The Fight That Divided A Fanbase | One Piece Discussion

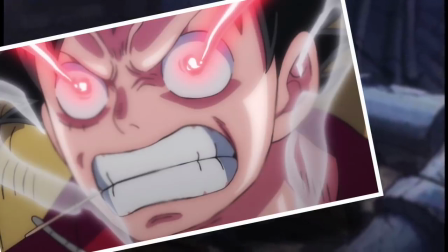[4:09]
So to begin, we spend some time watching Luffy effectively power up in a very stereotypical super Saiyan-ish kind of way actually,
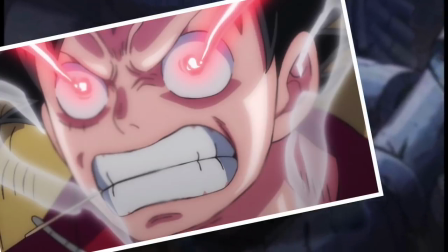[4:15]
and already from this moment on, the original intention of the manga scene has changed,
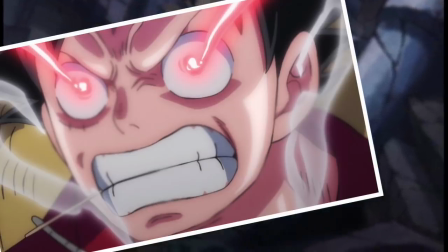[4:20]
and that is because we know that Luffy is clearly preparing for combat, and so from here on out we are just sort of waiting for the moment where he assaults Kaido.
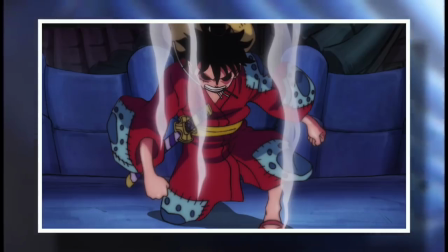[4:27]
The surprise of our protagonist taking on an emperor out of nowhere is gone,
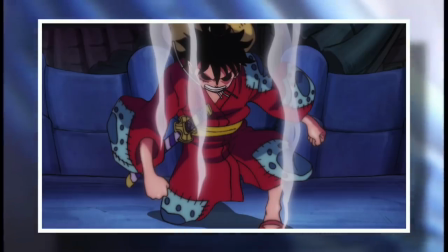[4:31]
being instead traded for more of a slow sequence to build up anticipation for the event that we now all know is inevitable.
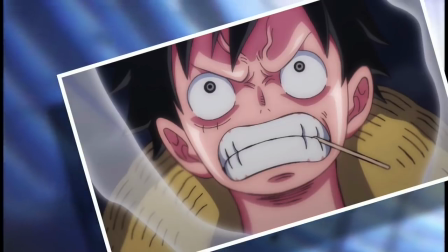[4:37]
And in many ways I don't think this is a true portrayal of Luffy's character.
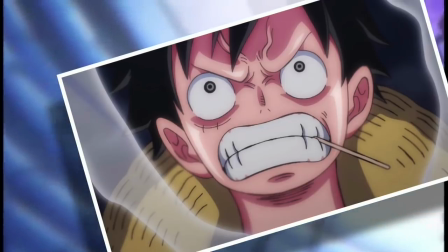[4:41]
He just isn't the type of person to stand there, get mad, power up, and then comparatively slowly make his way to the target of his rage.
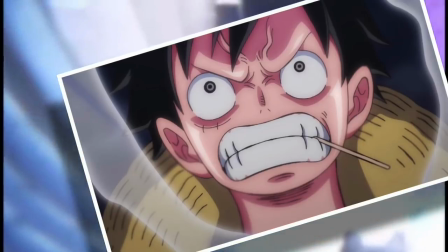[4:48]
Like I said before, Luffy is the kind of character who acts before he thinks, meaning that in order to properly convey him,
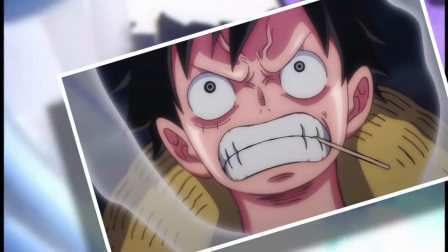[4:54]
we can't be privy to too much of his thought process, or it very much undermines who he is.
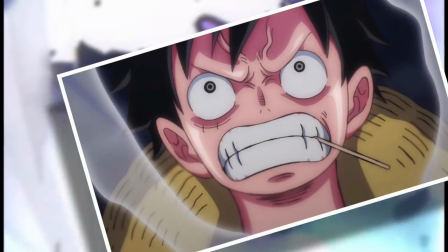[4:59]
It's very conflicting to take an impulsive character and then give us a step-by-step guide to their thought process.
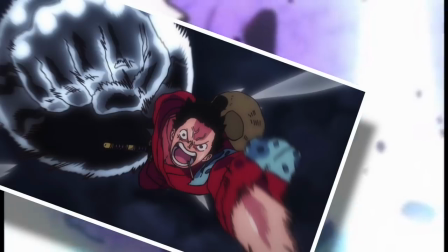[5:05]
That's my opinion anyway. I can also fully understand if anime-only-watchers defend this portrayal of Luffy, because it is really all they know.
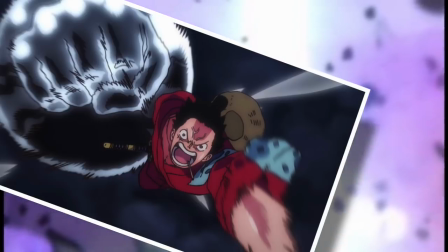[5:12]
He is still a charming character, just in the anime he's very easy to understand. So in one way that could even make him more endearing to some, because they find it easier to identify with him.
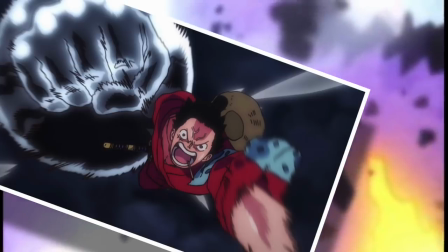[5:21]
For others like me, who have always been invested in Luffy's shock value and super left-field lifestyle, it removes a huge layer of that, and so it can be quite frustrating to sit through.
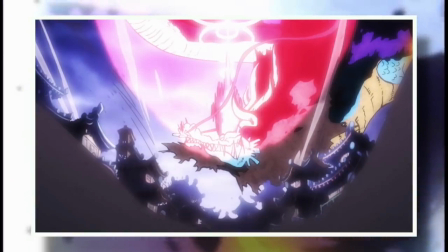[5:30]
Now let's also talk about the action itself, and may I just say that the anime absolutely nailed the moment of impact when Luffy's fist collided with Kaido's head.
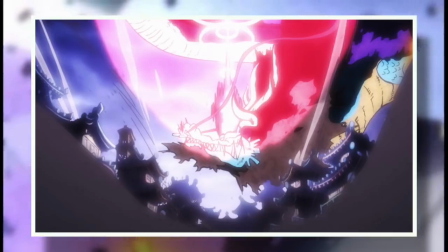[5:38]
It was such a satisfying oomph moment, and very reflective of the instantaneous action of the manga.
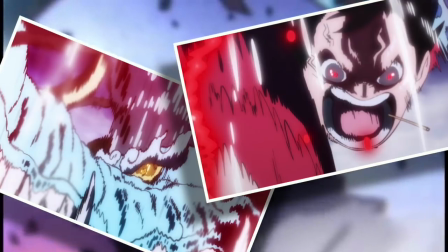[5:44]
In fact, I'd say it even surpassed it. However, where the two differ greatly is the decision made immediately after, with the manga choosing to down Kaido swiftly,
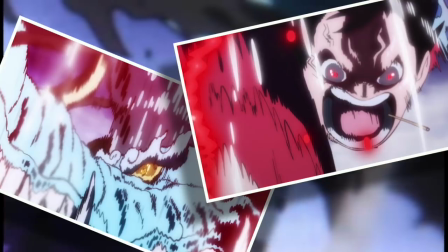[5:52]
while the anime milked this moment for, well, everything it was worth, by showing about a billion sequential close-ups of Luffy and Kaido,
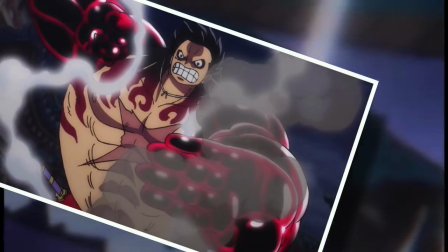[6:00]
artificially extending the clash. Now, this is a very common device implemented by Toei, and it frustrates me on every occasion they use it.
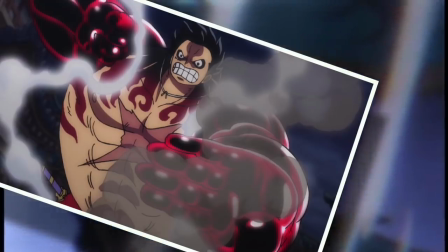[6:07]
To me, action is best when it is swift. Swift is powerful, and every millisecond that the anime delays the outcome of a strike lessens its power.
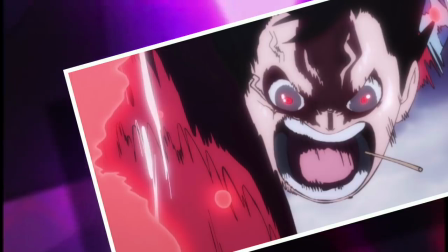[6:15]
And it's another one of those things where I guess you can argue that the intent behind it may be to amp up the dramatic
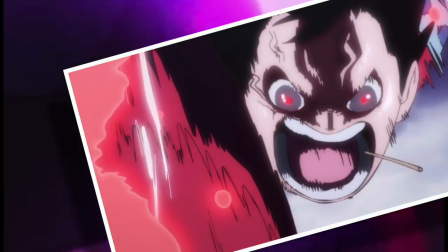[6:21]
stakes by having an extended clash whereby you can't necessarily immediately tell who's going to come out on top.
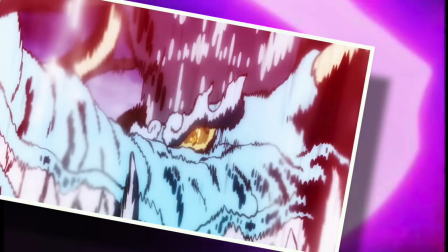[6:27]
And while that's a valid opinion, it just doesn't depict the reality of the situation as presented in the manga.
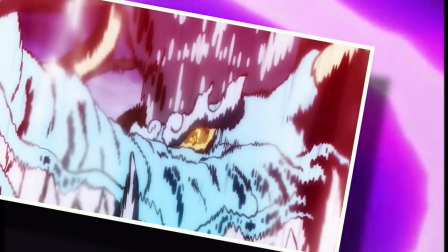[6:33]
Which is why so many readers are annoyed to watch it, because they've been waiting for, I guess, roughly a year now to see this engagement being given the animated treatment.
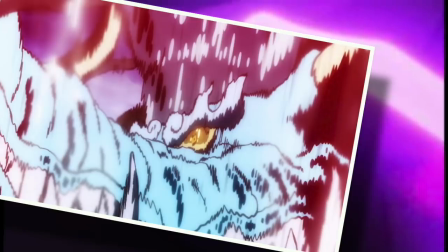[6:40]
And when it finally happens, the way it plays out is completely counterintuitive to the actual purpose of the original scene, as well as to the character performing the action.
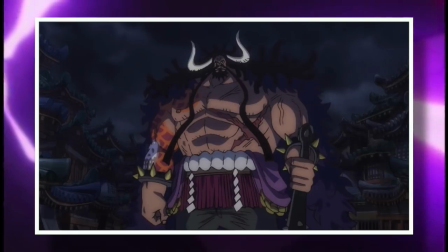[6:49]
And this is very similar to the second part I want to examine, which is Kaido's defeat of Luffy. In the manga, it's difficult to really express just how quickly this happened.
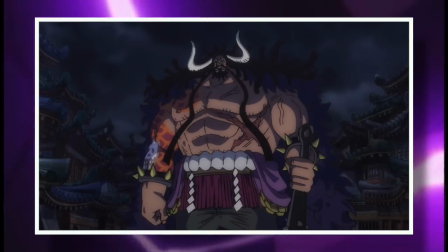[6:57]
Luffy basically finished pummeling Kaido's non-dragon form, then Kaido stood up, gave Luffy a glare, and like that, Kaido took Luffy out with a single hit.
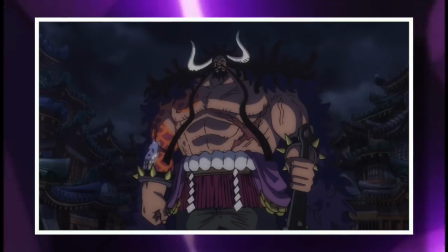[7:06]
There was no clash, there wasn't even any time for Luffy to react. He was just completely outclassed in terms of speed, power, haki, you name it.
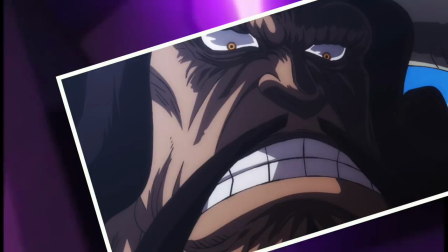[7:13]
And it really hammered home the sheer difference between Luffy and an established Emperor of the Sea.
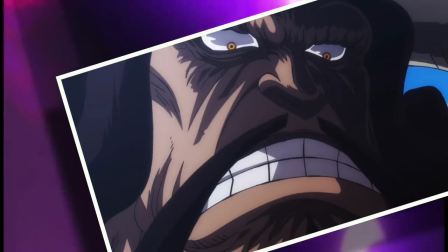[7:18]
It made it clear that Luffy was not going to be able to take down Kaido in a head-on situation, and that this was not going to be a standard antagonist.
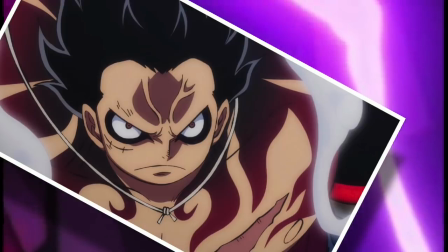[7:25]
And in the anime version, they once again completely changed this intention,
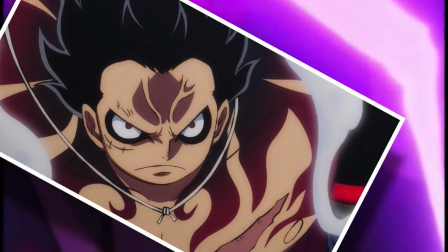[7:29]
but even more radically than the first example, actually, because in the anime version, Kaido is not the one to initiate this interaction,
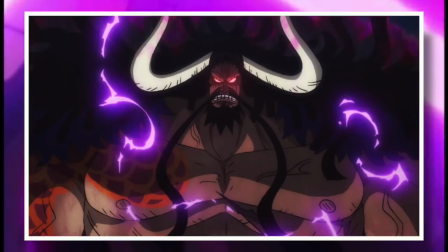[7:36]
which is massive. The powerful factor of the manga events is that this moment was Kaido saying, enough is enough,
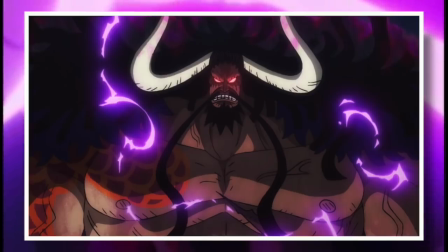[7:42]
and actually getting mildly serious for the first time in the conflict, resulting in Luffy's immediate dismissal.
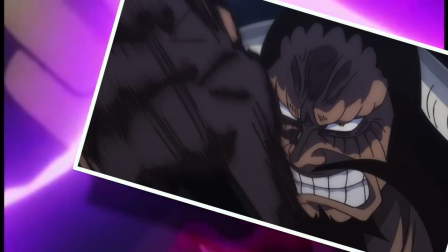[7:48]
Whereas in the anime, it reads more like Kaido is still on the defensive, especially because Luffy is the one to initiate the attack,
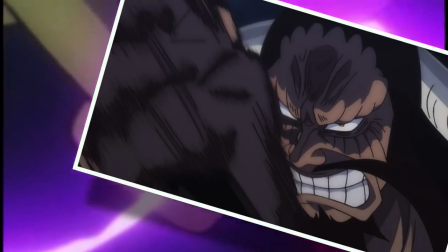[7:54]
a King Konga no less, which he not only begins, but even lands at the same time as Kaido lands his own attack.
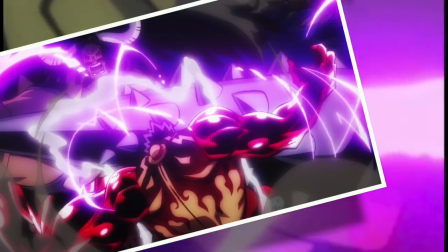[8:00]
And despite the fact that Kaido still comes out on top, it gives this encounter the illusion that these two combatants are far more equal than they should be.
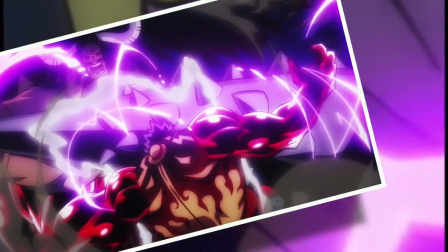[8:08]
Because Kaido's sheer speed is now effectively non-existent. He is still a superior power, but he does not feel like the impossibly unscalable wall that he should.
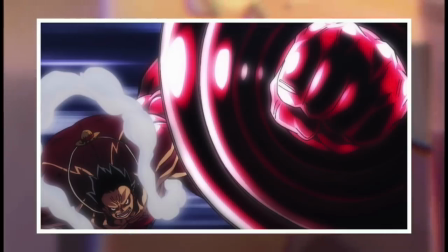[8:17]
And I will be more insistent about this example, because while this clash is definitely entertaining to watch and well animated, I do believe that it is doing Kaido a great disservice.
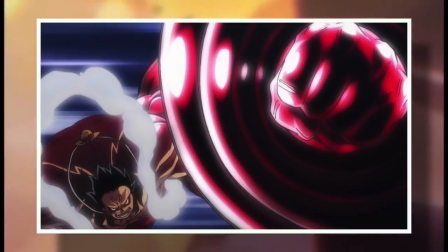[8:26]
Which may sound insane to say because yeah, he still came out on top, but it really does as make him look like significantly less of a threat than he should be.
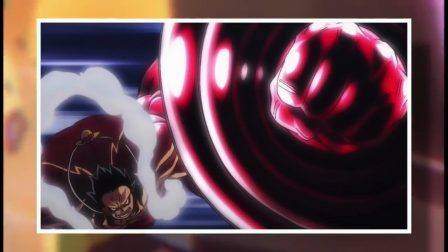[8:33]
And actually kind of like if Luffy just engaged in combat at a clever angle or more intelligently, like I don't know, you snake men or something, then he might even have a chance.
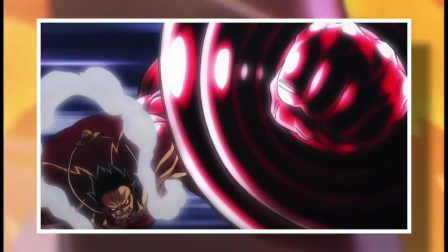[8:42]
But this is not the case. And seeing it this way does radically redefine the audience impression of not only Kaido, but also Luffy.
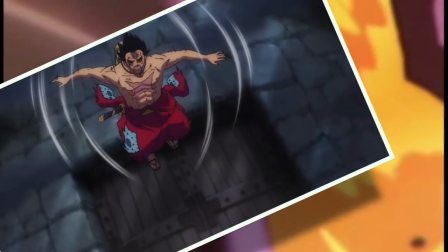[8:49]
And just as a side note, it also results in a weird little moment where Luffy had to end up behind Kaido somehow, despite being flung away from him due to the impact of the new strike.
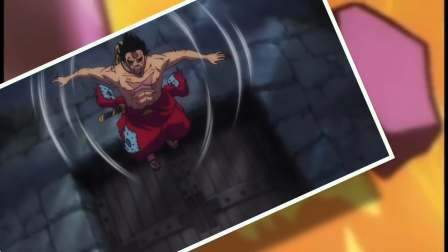[8:57]
So seeing Luffy need to be like maneuvered back into his manga position was a bit jarring to me.
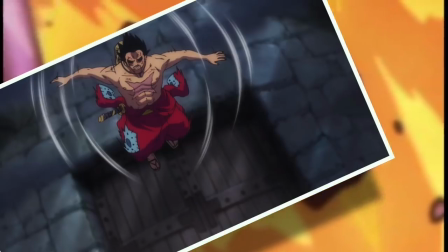[9:03]
Although I highly doubt that any anime only fans would have noticed. It's not a huge issue, I guess.
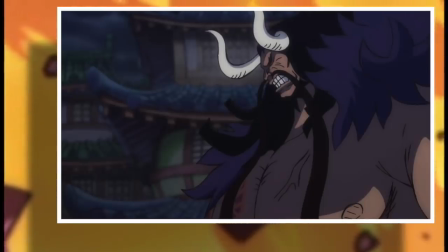[9:07]
But this is the core of why there is such a vigorous debate spawning every time discussion of these episodes pops up.
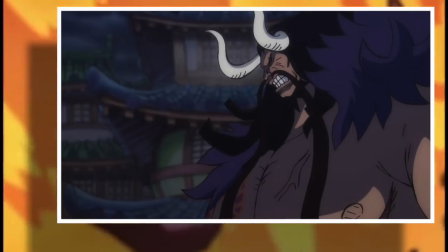[9:13]
Whatever your opinion of the anime is, what it is doing is not Oda's original intention.
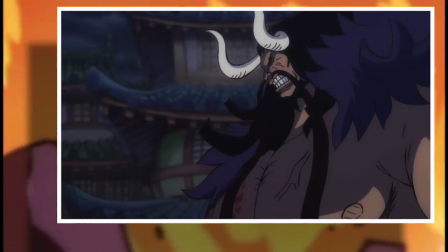[9:18]
And it might seem like very minor changes, but they completely redefine the atmosphere of the scene as well as the impression of the characters involved.
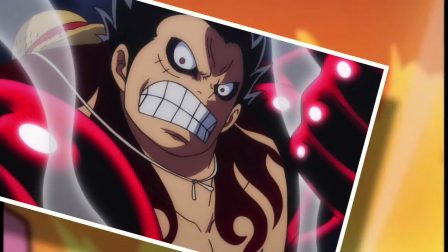[9:25]
Of course, it's not just Luffy versus Kaido either. these changes happen at almost every point in the anime adaptation,
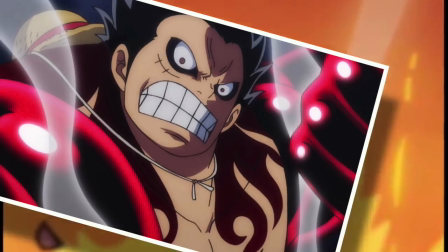[9:30]
and I guess here is the part where you can say that an adaptation does need to be its own thing to suit the storytelling medium.
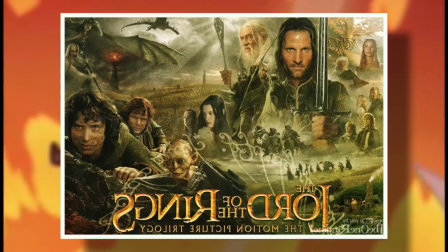[9:36]
And in most cases, yes, I would agree. One of the better examples of this would be the Lord of the Rings films.
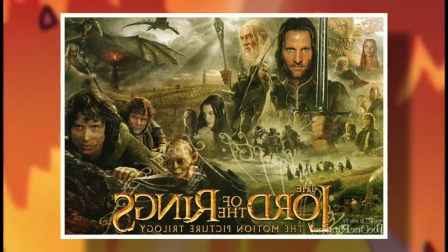[9:41]
They simply could not be a faithful retelling of the books because they do not directly translate into the format of film.
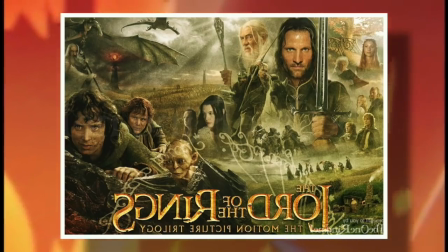[9:47]
So they had to take that world and its characters and craft the story for that medium.
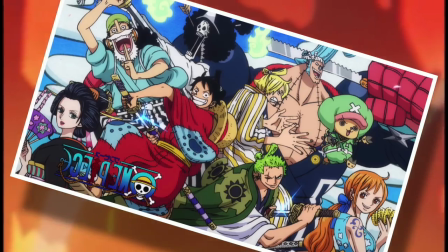[9:51]
Anime and manga are a bit different though because they aren't as far removed as purely literary and purely visual mediums.
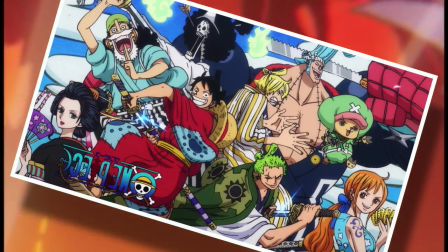[9:57]
Manga exists as something of an in-between, and so it can serve as a direct translation.
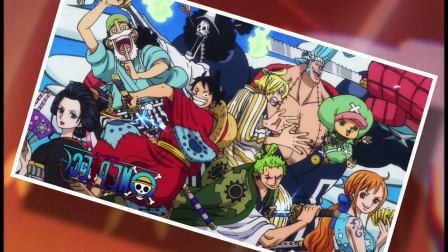[10:01]
In my mind, what a great anime does is take that manga material and elevate it, not change it.
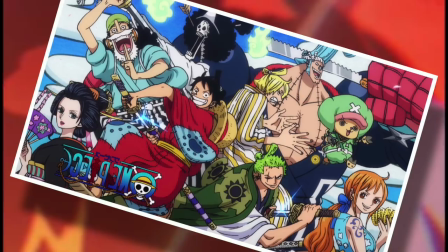[10:07]
It takes the ideas, the characters, and the narrative, and serves it as best it possibly can through the tools available to animation.
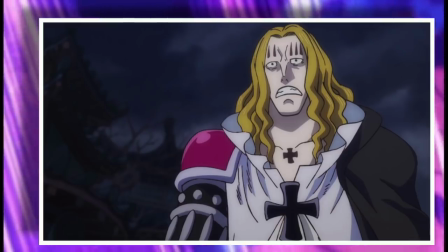[10:14]
That is not what the One Piece anime is doing though, and there is no artistic reason to implement the scene redefining differences.
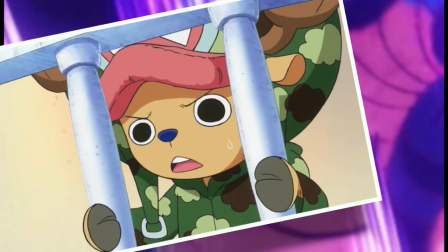[10:20]
However, I will point out that there is indeed a practical one, and that practical reason is because episodes need to be longer.
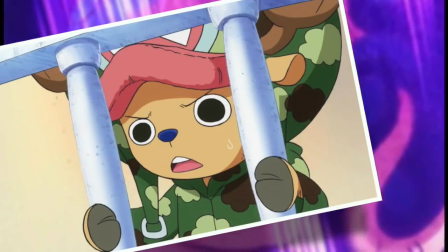[10:26]
In reality, the events of episode 914 and 915 should have played out within half an episode at most.
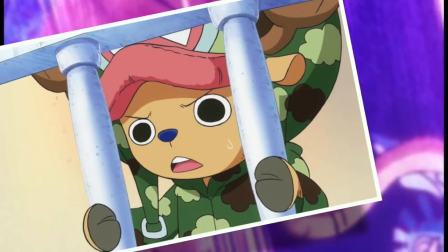[10:32]
However, because Shueisha, Toei, and Fuji TV insist on producing One Piece all year round instead of seasonally,
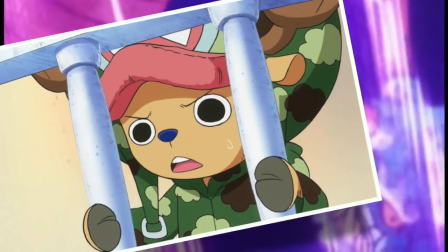[10:38]
directors are constantly under the pump to extend events, and action is by far the most difficult feature to add filler into.
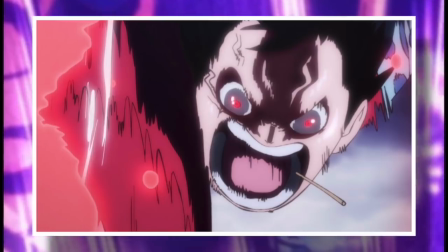[10:45]
So more often than not, the choice gets made to extend the action so that a punch that took an instant to complete in the manga now takes 30 seconds to a minute to complete in the anime.
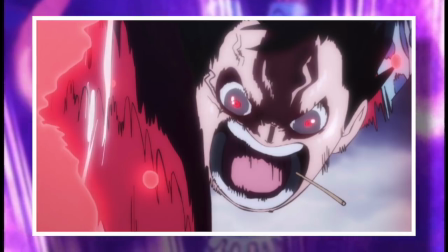[10:54]
And as someone who is captivated by Oda's brilliant storytelling beats,
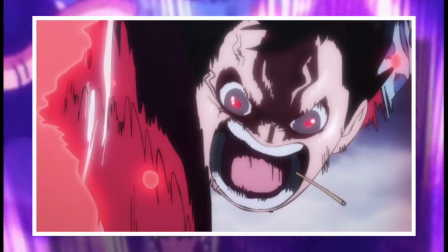[10:57]
it is highly unsatisfying to see them consistently undermined, even if they are done so with flawless art and stunning animation.
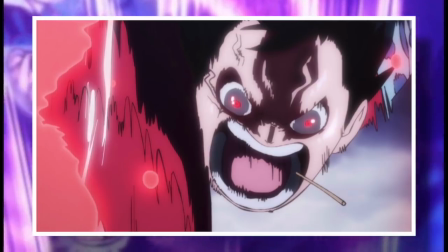[11:04]
Those things are almost meaningless if the scene doesn't play out correctly. But I do want to end on a slight positive note for anime watchers.
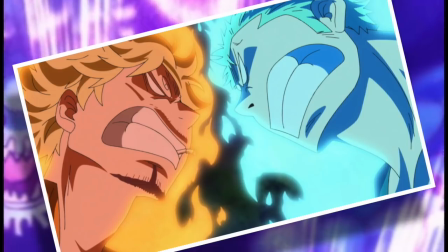[11:11]
In the end, if you are satisfied by what's happening on screen, then it really doesn't matter what manga readers like me say.
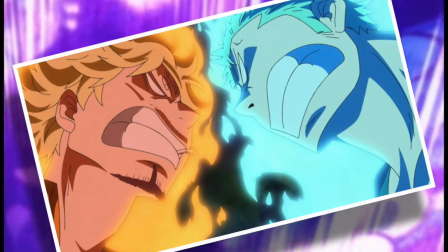[11:16]
Do not ever let anyone inhibit your personal enjoyment of One Piece.
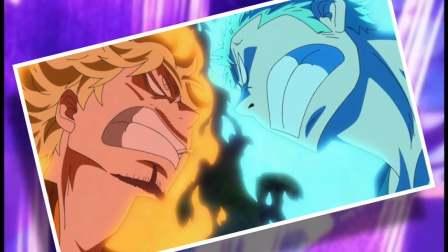[11:20]
But I guess the thing to understand is that there are two very different incarnations of one piece They follow the same story,
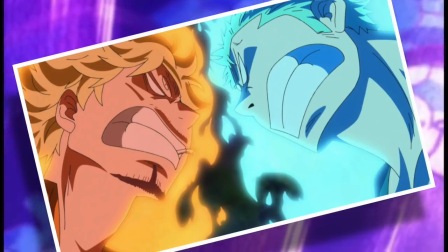[11:26]
but they lead very different lives and sadly they happen to have the same name So this manga versus anime conflict is going to continue occurring until the end of time
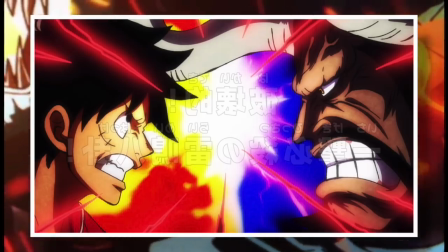[11:36]
And that pretty much does it why Luffy versus Kaido has divided the fan base If you enjoyed this video and the content this channel produced in general
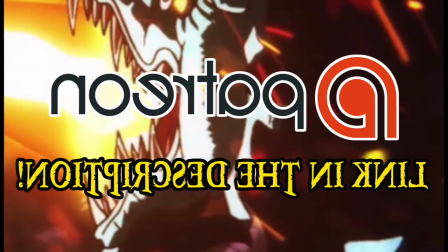[11:42]
Then please do consider donating to the Grand Line Review Patreon because the support of all of you amazing people is what continues to make this channel
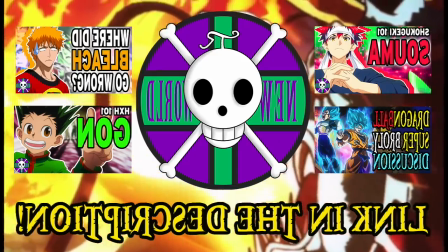[11:49]
possible And if you'd like to see more videos like this, but apply to other anime manga series, then please do check out my second channel, New World Review, for all of your wider needs.
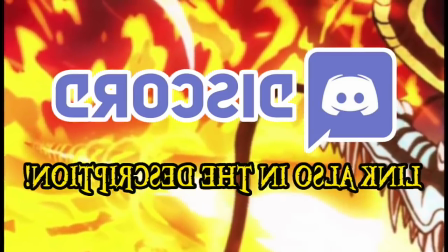[11:56]
And if you'd like to join the fun at any time, then please do head over to my Discord server, where a wide array of shenanigans retakes place on a daily basis.
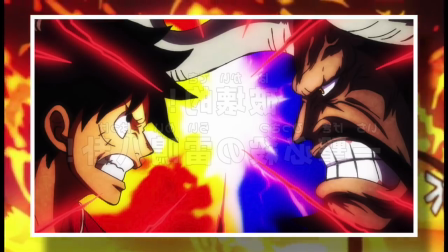[12:03]
And finally, please do comment with your thoughts on the Luffy versus Kaido anime adaptation.
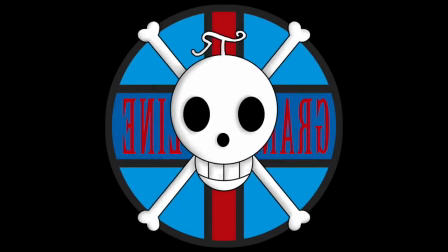[12:08]
This has been the Grand Line Review, and I'll see you next time.